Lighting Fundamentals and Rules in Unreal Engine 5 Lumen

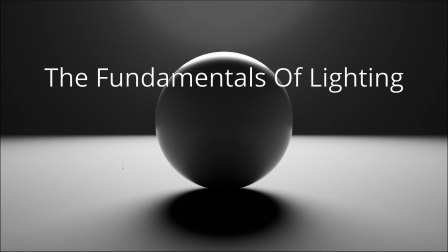0:02 In this lesson, we'll be learning about the fundamentals of lighting.
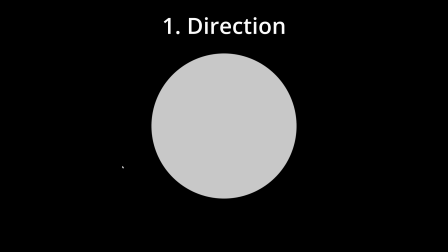0:08 So, if I was to ask you the shape of this object, you would probably say that it's a circle. But what if I asked the three-dimensional shape? You couldn't tell me. You'd probably have to guess. You'd say that it's a sphere. The reason why you can't tell me is because of the lighting.
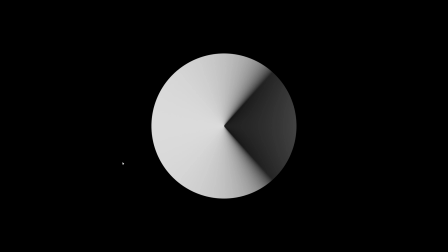0:27 But this object could be anything. It could be a cone, it could be a sphere, or it could be some other shape.
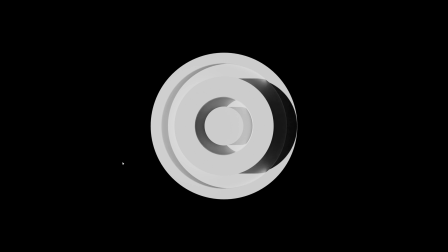0:37 The reason why you can tell the shape now is because of the shadow. The shadows reveal the form, and the direction of the light makes the shadow.
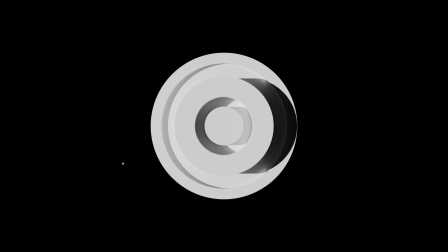0:48 So the first lesson is, and it's very important to remember this, that shadows are as important as the light. Do not be afraid of shadows. shadows help reveal the form of three-dimensional
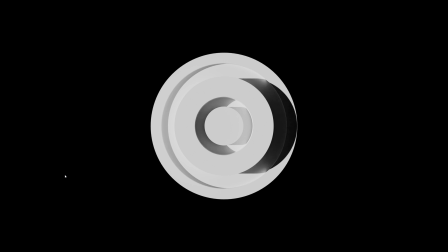1:03 objects so a more practical example would be let's say you made this object you went through the trouble of sculpting it and detailing it and then you lit it like this that would be terrible lighting something from the front from the camera angle is one of the easiest ways to flatten it to make it look flat and if we move the light we could see more of the details in that object.
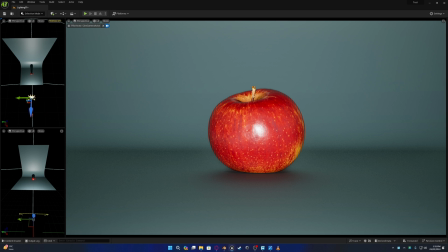1:33 So lighting something from the front is very undesirable because it usually makes it look flat. But there will be some scenarios where you might want that. For example, if what you want to show off is not the object itself but the material or the texture or a pattern that you made,
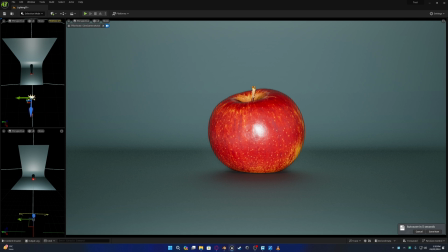1:52 you'd want to light it from the front.
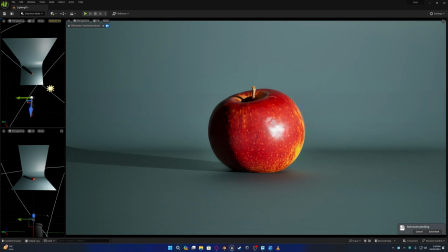1:55 Otherwise what we'd want to do is we want to light the object from an angle that reveals the form.
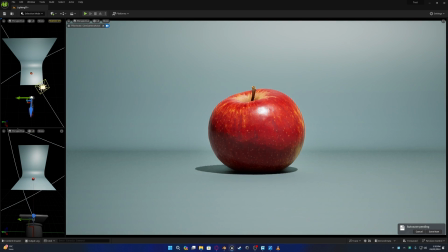2:03 So we could light it from the top or we could light it from the side which reveals more of the form
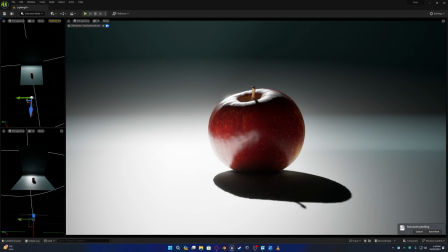2:12 or we could light it from the back.
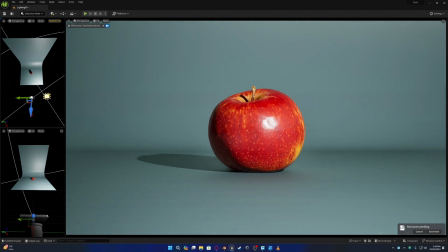2:15 There are multiple ways to light an object depending Depending on the object itself, like a person or a vehicle,
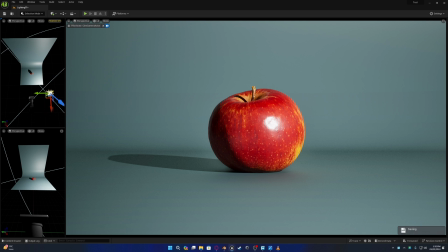2:24 you'd want to see the direction that reveals the most form and looks the best
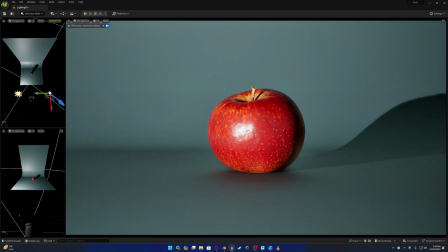2:29 for that object and we want to try not to light the object from the front,
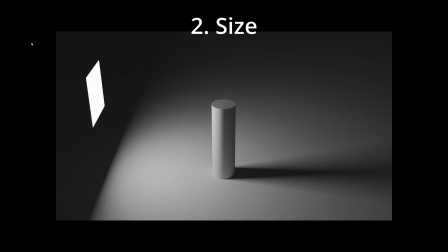2:35 from the direction of the camera. In this lesson, we're going to learn about size,
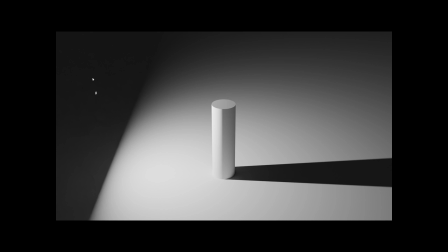2:41 how the size of the light affects your shadows. so a smaller light will have sharper and harsher shadows
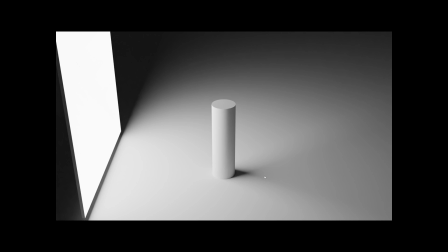2:49 and a bigger light will have softer shadows the reason is because the light is so big it wraps around the object and it gives off softer
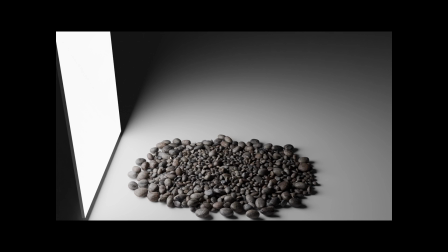3:00 shadows so if we use this as an example if we use a big light and you can see the shadows are soft and if we use a small light,
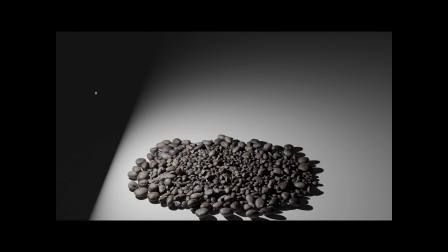3:10 the shadows are much sharper. We use small lights to show off small details on an object and we use a bigger light to hide imperfections.
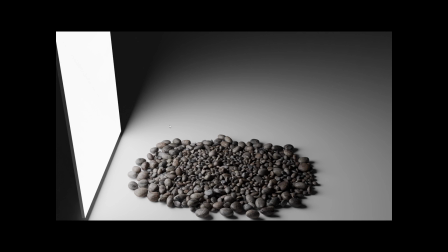3:22 So on a human person, we usually use big lights to hide skin imperfections.
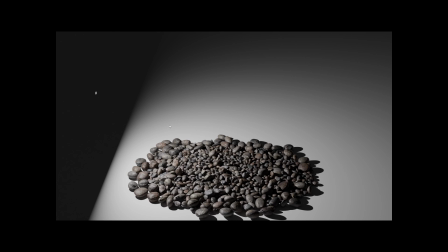3:29 And if you want to show off something like a rock or something that has a lot of detail, you want to use small lights.